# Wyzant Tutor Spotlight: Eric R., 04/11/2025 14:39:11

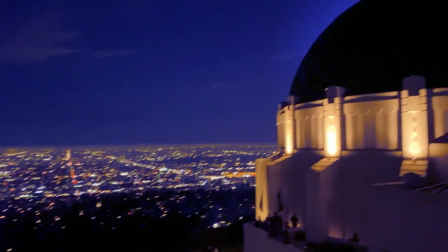(0:00)
Hi, my name is Eric Rosenthal. I'm a visual effects artist and instructor in Los Angeles.
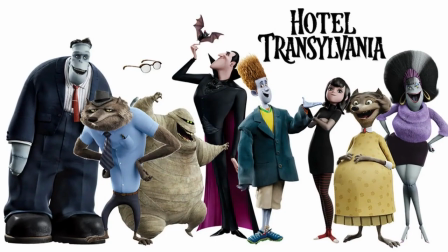(0:05)
I've worked on big projects such as Kung Fu Panda: The Dragon Knight, Hotel Transylvania, and Meet the Robinsons, as well as my own short movies.
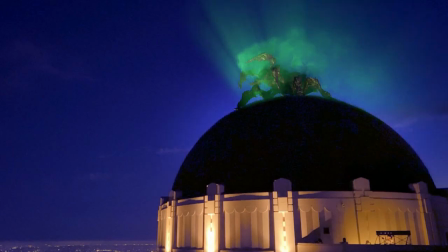(0:12)
I can teach you the tools and techniques you can use to create your own animations using software such as Maya, Blender, Houdini, and Nuke.
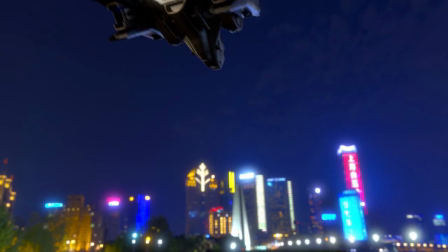(0:19)
Here are some of my sample lessons. I'm going to show you how heat distortion is added to this shot of a hovering spaceship.
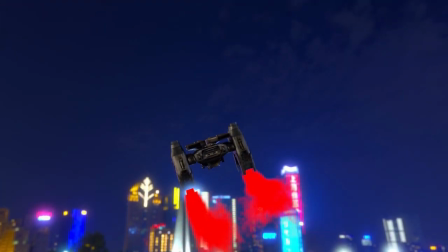(0:25)
First, I render images of a particle animation coming from the jets. This matte image will determine where to create the heat distortion.
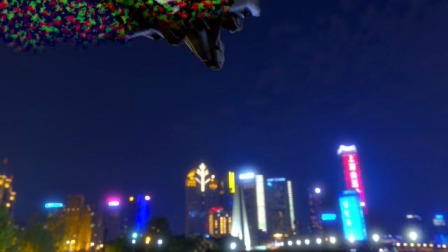(0:32)
I add a blur to the matte. Then I break it up with noise. The speed and size of the noise will determine the look of the heat distortion.
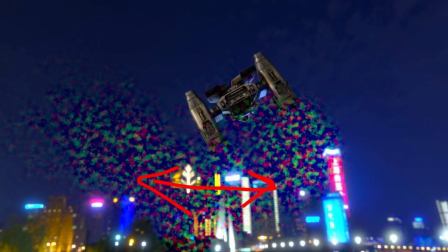(0:39)
Note that I'm using two different noise patterns. The red noise warps the image with a horizontal distortion, and the green noise warps the image with a vertical distortion. Here's the original image before and after the distortion. Here's the animation with the distortion. Now I add a slight blur to the distorted region. Also a slight brightness increase to the region.
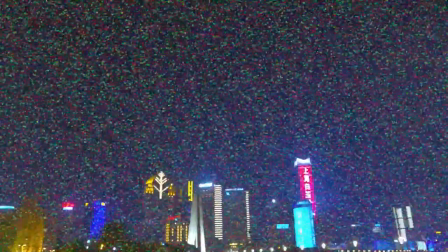(0:57)
The background plate looks a little too static, so I'm going to use the same method with noise distortion and add some life to it.
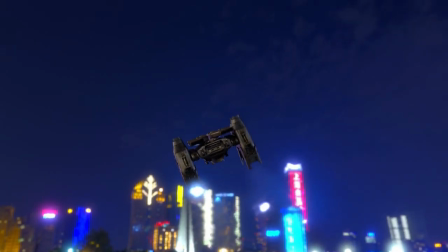(1:03)
And here is the final shot. In 3D, I create a fluid simulation of smoke.
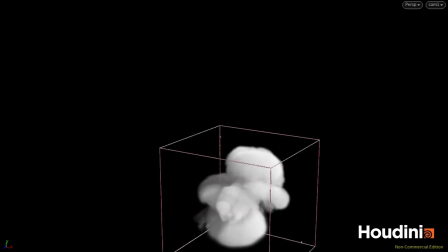(1:09)
This is done by simulating density, velocity, and temperature moving through a 3D grid in a physically accurate way.
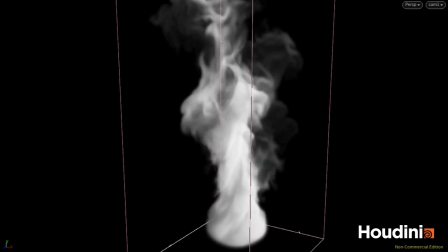(1:15)
Now I'm adding some twisting motion of the smoke to give it some character. Next, I add a particle simulation that follows the smoke.
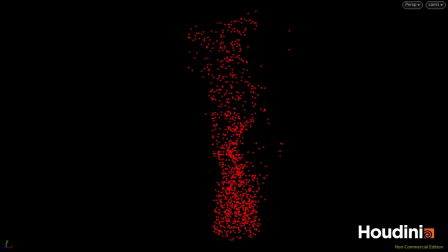(1:21)
The smoke generates the motion of the particles. Here we have a few hundred particles. Now I increase the particle count to 100,000 particles. They're also smaller and motion blurred. Now I really crank up the number of particles to several million. They're even smaller and the render is slower. This creates the smooth look so you can no longer see the points. Now I take rendered images into the 2D compositing software. I boost the red using a gamma correction so the lower values are more saturated. This gives us a white core and a colored edge, which is typical of glow effects. I add several glows, which are just blurred copies added to the original image.
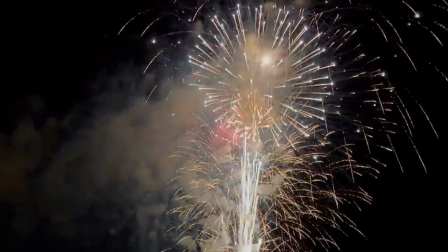(1:55)
And now we have a pretty cool effect. Fireworks may seem like a difficult effect to create, but I'm going to break down a way to do it step by step. I start with a small number of particles launching upward, one for each firework. Note the variation in particle direction and lifespan. Next, I add a jagged shape that pops on for one frame when the particle dies. We'll turn this into a flash of light later. Also, when the particle dies, I add a burst of green particles. They're green so I can adjust the color separately. The green particles move down with gravity. Now I add blue particles trailing from both sets of particles.
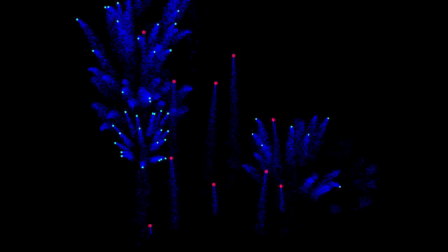(2:28)
These are also affected by gravity and have random lifespans. I can use the red, green, and blue colors of the particles to separately adjust the colors of each set of particles.
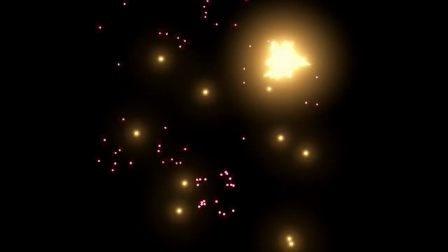(2:37)
Now I put together the particles with modified colors and add glows. The glows are just blurred copies added to the original image.
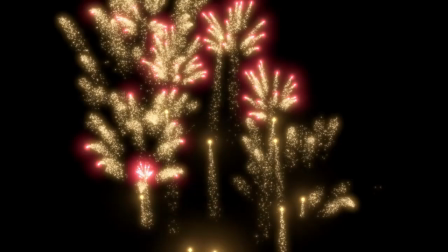(2:44)
Here's our final animation. There's a lot more I could do to improve this effect, such as smoke, flickering, and motion blur, but this is a good starting point.
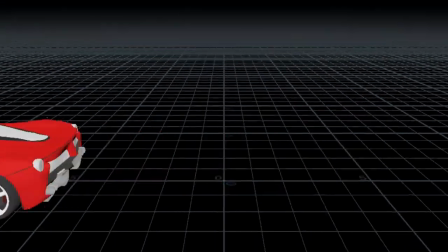(2:52)
I start with this animation of a car. I'm going to add fire trails from the tires step by step.
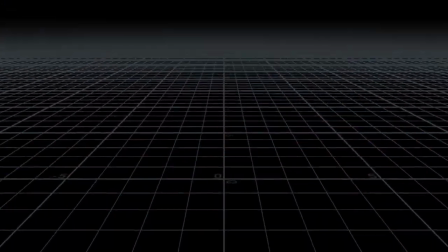(2:58)
First, I emit particle trails from the car tires where they touch the ground. The particles will emit the fire.
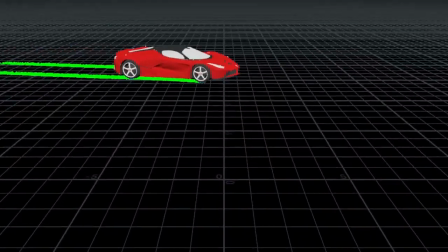(3:03)
The particles don't move and have a random lifespan, so the trails fades out smoothly.
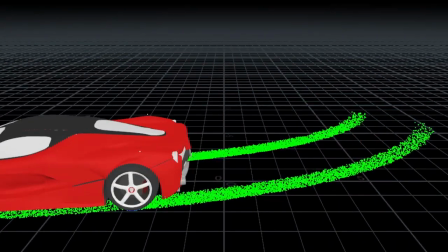(3:08)
The problem is the trails fade out too smoothly and evenly. I want to create patches of particles on the ground.
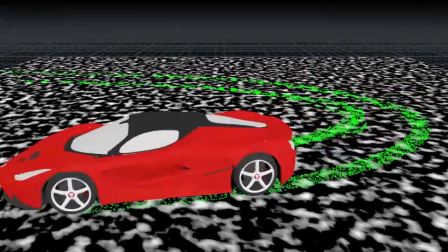(3:14)
I'm going to use this noise pattern to bump up the lifespan of the particles in random areas.
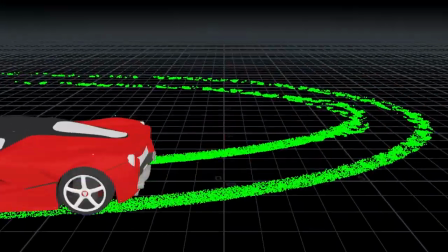(3:19)
This creates our random patches of fire-emitting particles, so we will have random patches of fire.
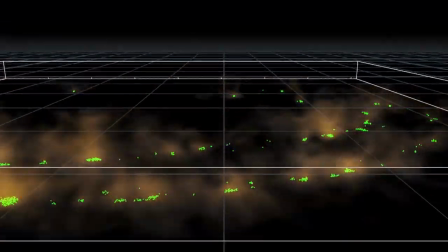(3:24)
Here is our fire animation with the fire emitted from the particles. Now we can get rid of the particles because we just want the fire.
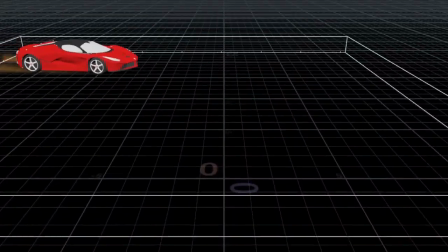(3:32)
I still need to render and light the fire and the car, which I'll show in a future video.
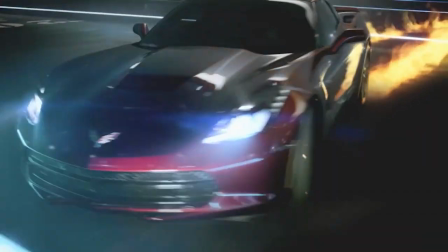(3:37)
Here are some shots from a commercial where I used this method to add fire trails to live-action footage of a car.